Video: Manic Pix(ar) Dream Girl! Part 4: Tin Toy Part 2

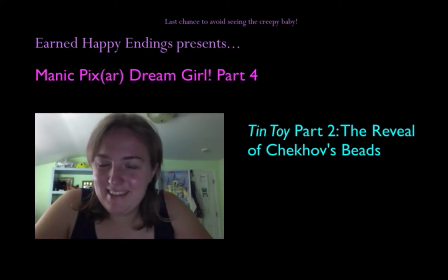(0:00)
So it takes almost a full minute before that baby, that very cute baby and very kind of creepy baby, to enter the film.
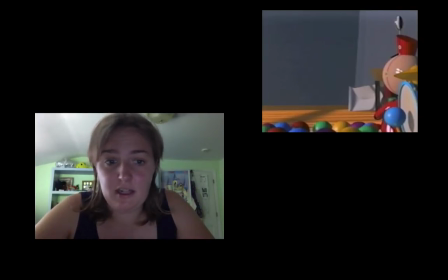(0:07)
So it's all about Tinny for that first minute. But that baby's entrance is signaled off screen by faint baby noises that catch Tinny's attention. His attention shifts away from the TV and towards the doorway,
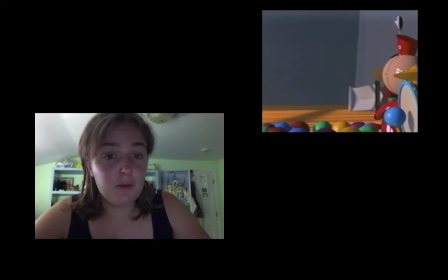(0:21)
and the moment is punctuated by the plume on top of Tinny's hat wobbling in surprise.
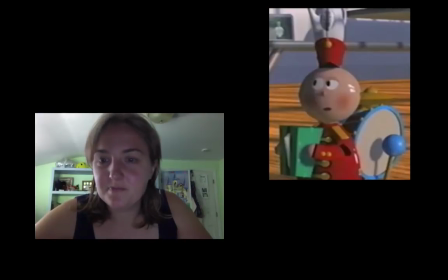(0:28)
And I have to give a quick shout out to my friend Sarah Shackett, who told me that that plume is a plume and not a poof. But I will kind of forever miss the days where I referred to it as a poof. But it's very technically called a plume. So thank you, Sarah. Um, and that plume, like I said,
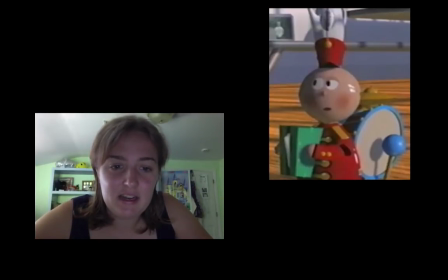(0:49)
will be the most expressive part of Tinny and functions the same way that Luxo Jr.'s wiggle functions. It gives Tinny a quirk and a personality. And this is in addition to his face and elaborate body with the band attached to him.
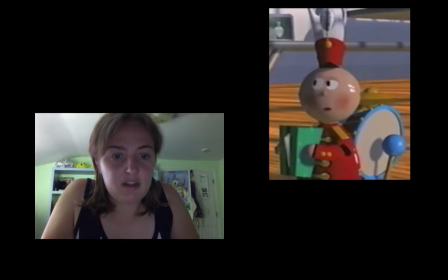(1:05)
It is a moment of Pixar maintaining what worked um, when, sorry, when there were limitations, even when those limitations could have been lifted.
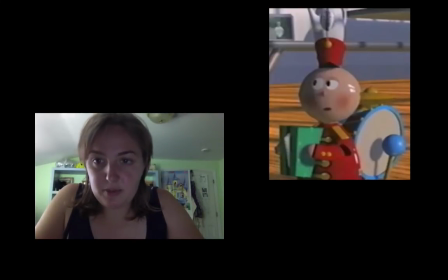(1:19)
So we don't really need such an expressive body part at this point because, like I'll say in a second, they've mastered faces, so they can have expressive faces, but they keep it and it gives him all the more personality.
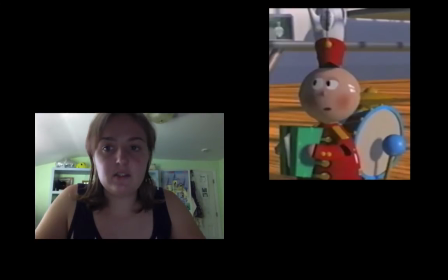(1:33)
It kind of shows that it's not just a fix for a technical problem, it's a real storytelling element. Um, and so, like, just as Luxo and Junior could have kind of settled being stock characters, Tinny could just use his face to exhibit emotions, and we wouldn't really have a problem with that.
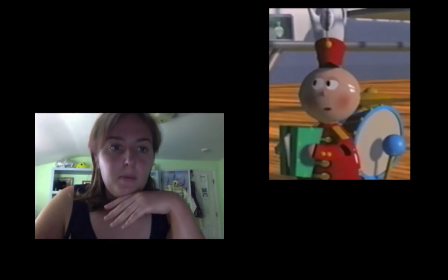(1:52)
We'd understand it, it would make sense. But we've also seen that in older cartoons. If you watch older cartoons, they express via faces. It makes a lot of sense. But that plume makes him unique.
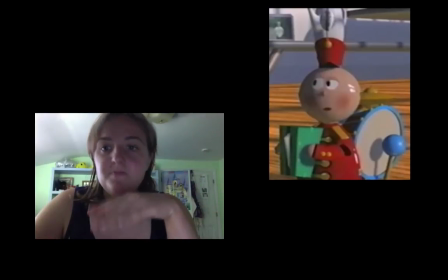(2:06)
And our attention, however, so we get the plume, we get Tinny's personality, and then our attention shifts.
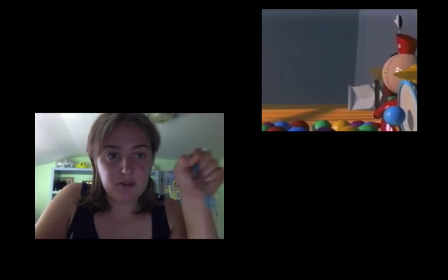(2:14)
And that's when the baby enters. And he enters through an empty doorway, and what is going to come through it.
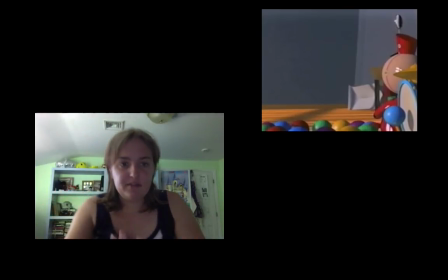(2:22)
So in this case, it is Pixar's creative and technical team's first attempt at a human figure.
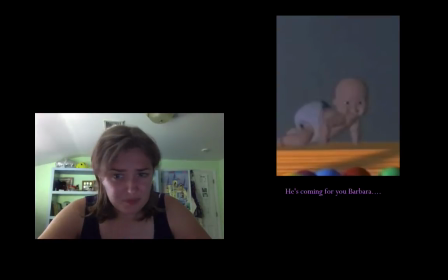(2:31)
Lumpy's status as a clown kind of disqualifies him. This is their first attempt at a genuine human figure. And so they don't really it's a big experiment.
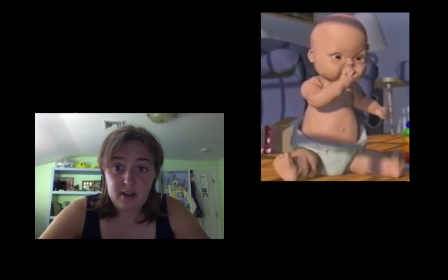(2:43)
And so while they put a lot of effort into him and he is a technical marvel, he's also eerily realistic. And at the same time, while it's a technical marvel for the time, it's still really limited.
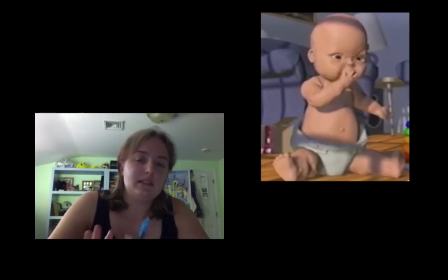(2:58)
And his appearance, therefore, comes across as really lumpy and awkward, just like the clown. And one way that Pixar kind of salvages this is that they have a real baby voice in.
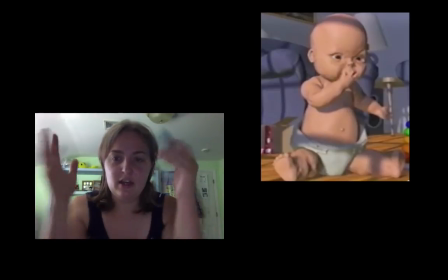(3:11)
So we are seeing what this could be, kind of a monstrous figure, but we're hearing a real baby, so we start to kind of treat him as such. And from this point forward, the soundtrack is kind of full of that baby babble,
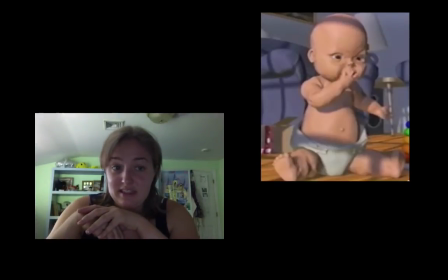(3:26)
reminding the audience of the adorable and innocent nature of this monster. I feel awful. I give this baby a lot of flack, but he is a baby still.
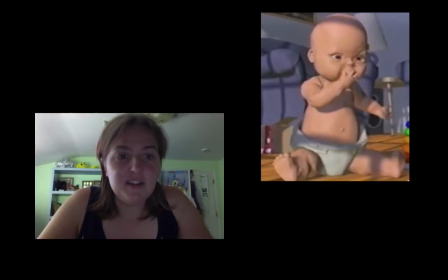(3:40)
And Tinny's first reaction to the baby is kind of an appropriate, natural joy at this cute creature.
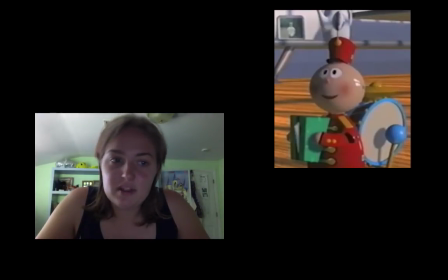(3:48)
And there's an exchange of shots of Tinny observing the baby as the baby gets settled in the living room environment. And after this kind of brief readjustment, there's a turning point in the narrative.
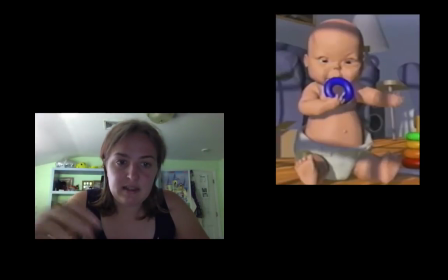(4:00)
The baby picks up a blue ring, observes it innocently, and then bites down on it with drool falling down onto the floor.